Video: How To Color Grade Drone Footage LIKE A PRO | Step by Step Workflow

Well, hello there. My name is Dylan, and you saw the title of this video. You know what we're doing. We're doing a little drone footage color grading. We're also going to be doing a bit of color correction because some of these shots certainly need it.
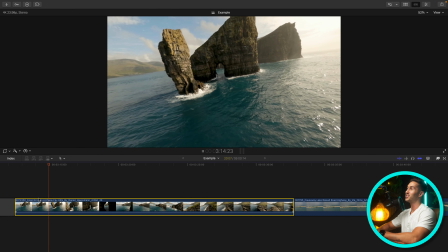[0:27]
Let's start with this shot. This is a nice little FPV shot through this little archway here.
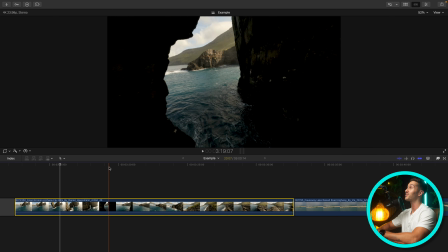[0:32]
Something to note right off the gate, it appears as if we have no detail in the very darkest parts of our shot. And we can verify that by bringing up our handy scopes. So press Command 7.
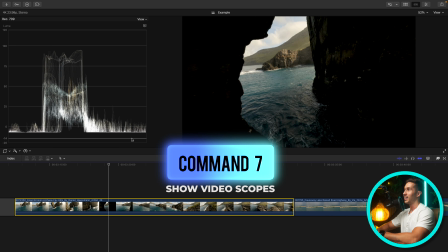[0:44]
That is your shortcut to bring up your video scopes. And the scope you want to bring up is the Luma Waveform.
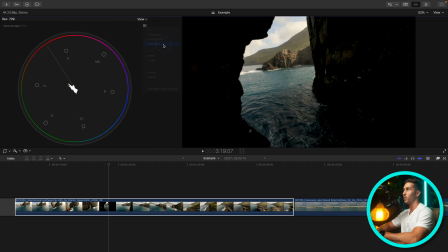[0:50]
So if perhaps you have your vector scope up, you're going to want to switch to Waveform. That's going to bring up a whole new set of options, and then you just click Luma. This measures brightness. And as you can see, our trace is sitting below the 0 IRE line. This means that we are essentially erasing detail in the very darkest parts of our image.
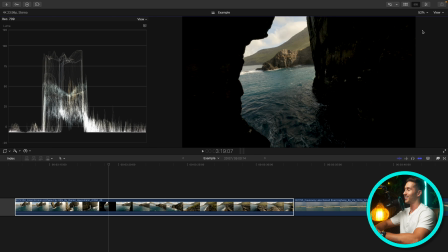[1:08]
The issue with this shot is there's no way to get this detail back, and I'll show you what I mean here.
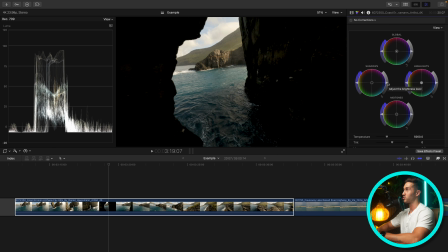[1:15]
So if we go to our shadows exposure slider and bring up the brightness or the
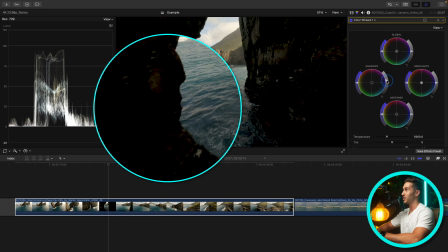[1:19]
exposure of our shadows to about 0 or even greater than 0,
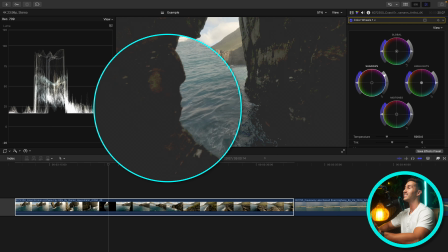[1:24]
you'll notice that this detail is not coming back. Unfortunately, it was lost either in the post-processing process or it was lost in camera. And because we don't have access to the log clip, we're just going to have to make do. So what I would suggest doing if you have footage that looks like this,
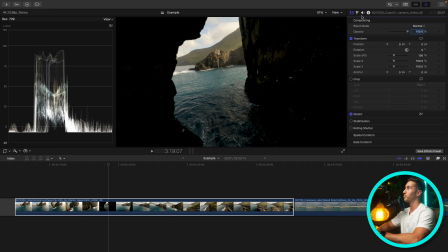[1:43]
instead of using your color wheels, let's go ahead and bring up the color curves, which is a favorite of mine. So what I want to do here, I want to be able to add contrast to the shot while bringing up these shadows a bit more.
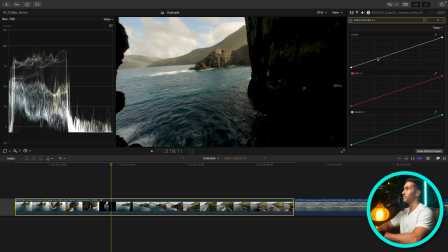[1:58]
So what I'm going to do is make a point in our shadows here. If you don't know how the Luma curve works, you have your shadows towards the bottom, midtones in the middle, highlights at the very top end. I'm going to make a point in our shadows. I'm going to lift our blacks here just so it's sitting right about 0.
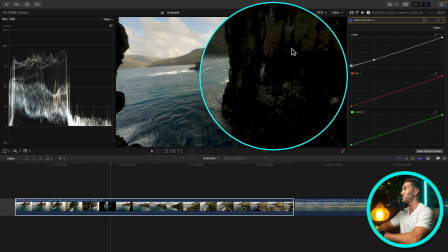[2:15]
Now you'll notice that does lift. It doesn't bring much detail back, but it does look a bit better. Now if we go too high, it's looking milky, and we don't want to see that. We just have it in a good range above 0, and then you can go in if you want to add contrast.
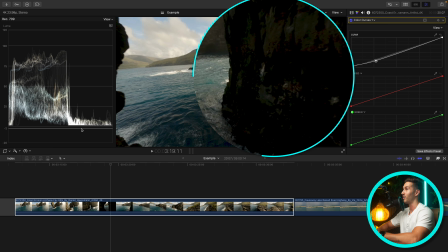[2:29]
Notice how this isn't dropping our brightness of our shadows past 0 anymore.
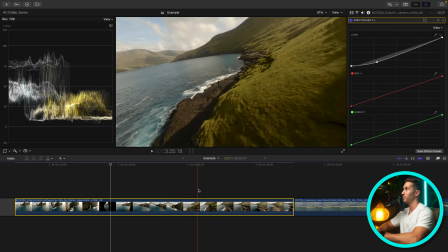[2:35]
So we can just lower this. I think I want to add a bit more contrast. That looks pretty solid.
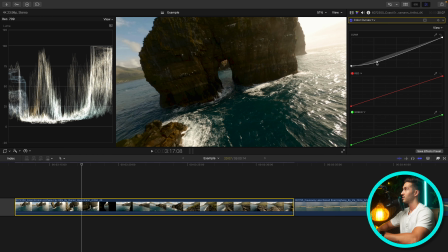[2:41]
So we're sitting above 0. Maybe bring this down a little bit.
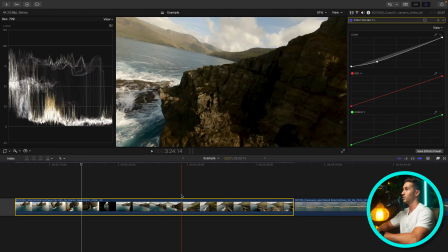[2:48]
Right there, scrub through. Good. Okay, so we're not going below 0 anymore.
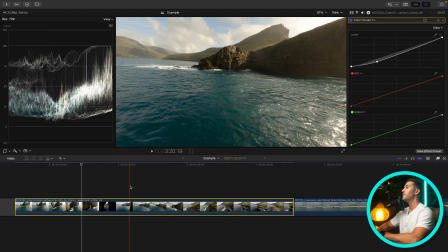[2:52]
We're not erasing any more detail than we need to be.
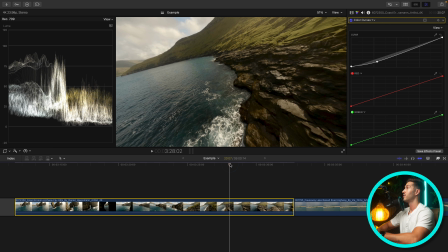[2:57]
Perhaps we add a little bit of brightness into our upper midtones and our highlights. So we're going to make a point here and push up. Now this is going to create somewhat of a what's called a bleach bypass look.
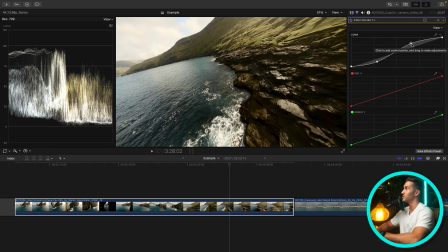[3:10]
You notice if I really crank this, this is the type of grade that they use in war films, Saving Private Ryan, etc., stuff like that.
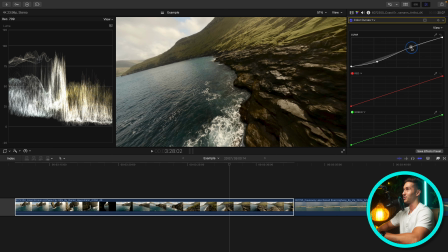[3:19]
And we don't want that. We want this to look pretty natural, but have a stylized grade. So just a small push up back towards where it started, which is this center line.
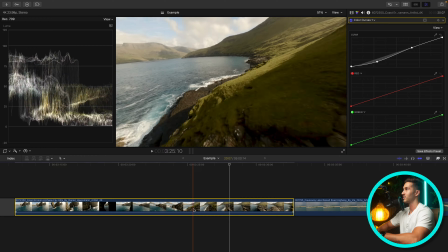[3:29]
Let's scrub through and take a look. That looks pretty good.
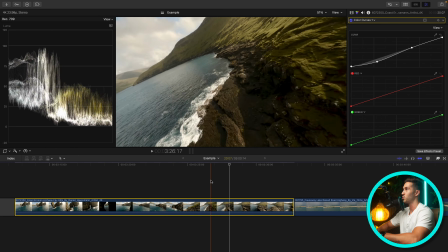[3:33]
I think I would like to make an adjustment later on that's going to tweak the contrast a bit more, but we'll leave it here for now. Let's bring up a color wheels, and I just want to pump in some saturation. So go to your global saturation slider. We'll just increase this.
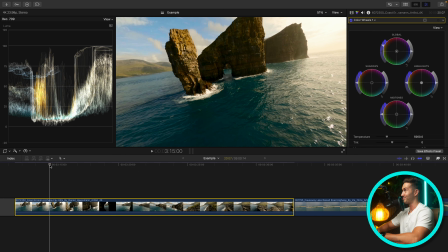[3:48]
And because we don't have to worry about skin tones, about pumping in too much saturation into skin, we can really crank this. Not too much. If we go bring up our vector scope, we take a look.
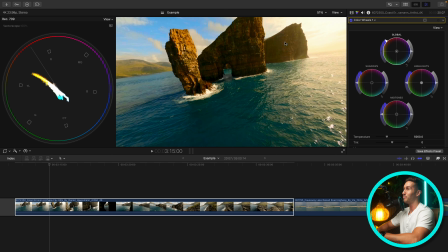[4:01]
We want to make sure that this scope, this trace here is not extending out. If you connected all of these little quadrants, if you had an imaginary line that connected all of these, we really don't want to get that close to that imaginary line, and we definitely don't want to have it extend past that imaginary line.
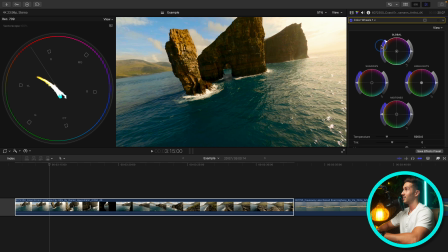[4:18]
So let's bring it down. I think something right about there.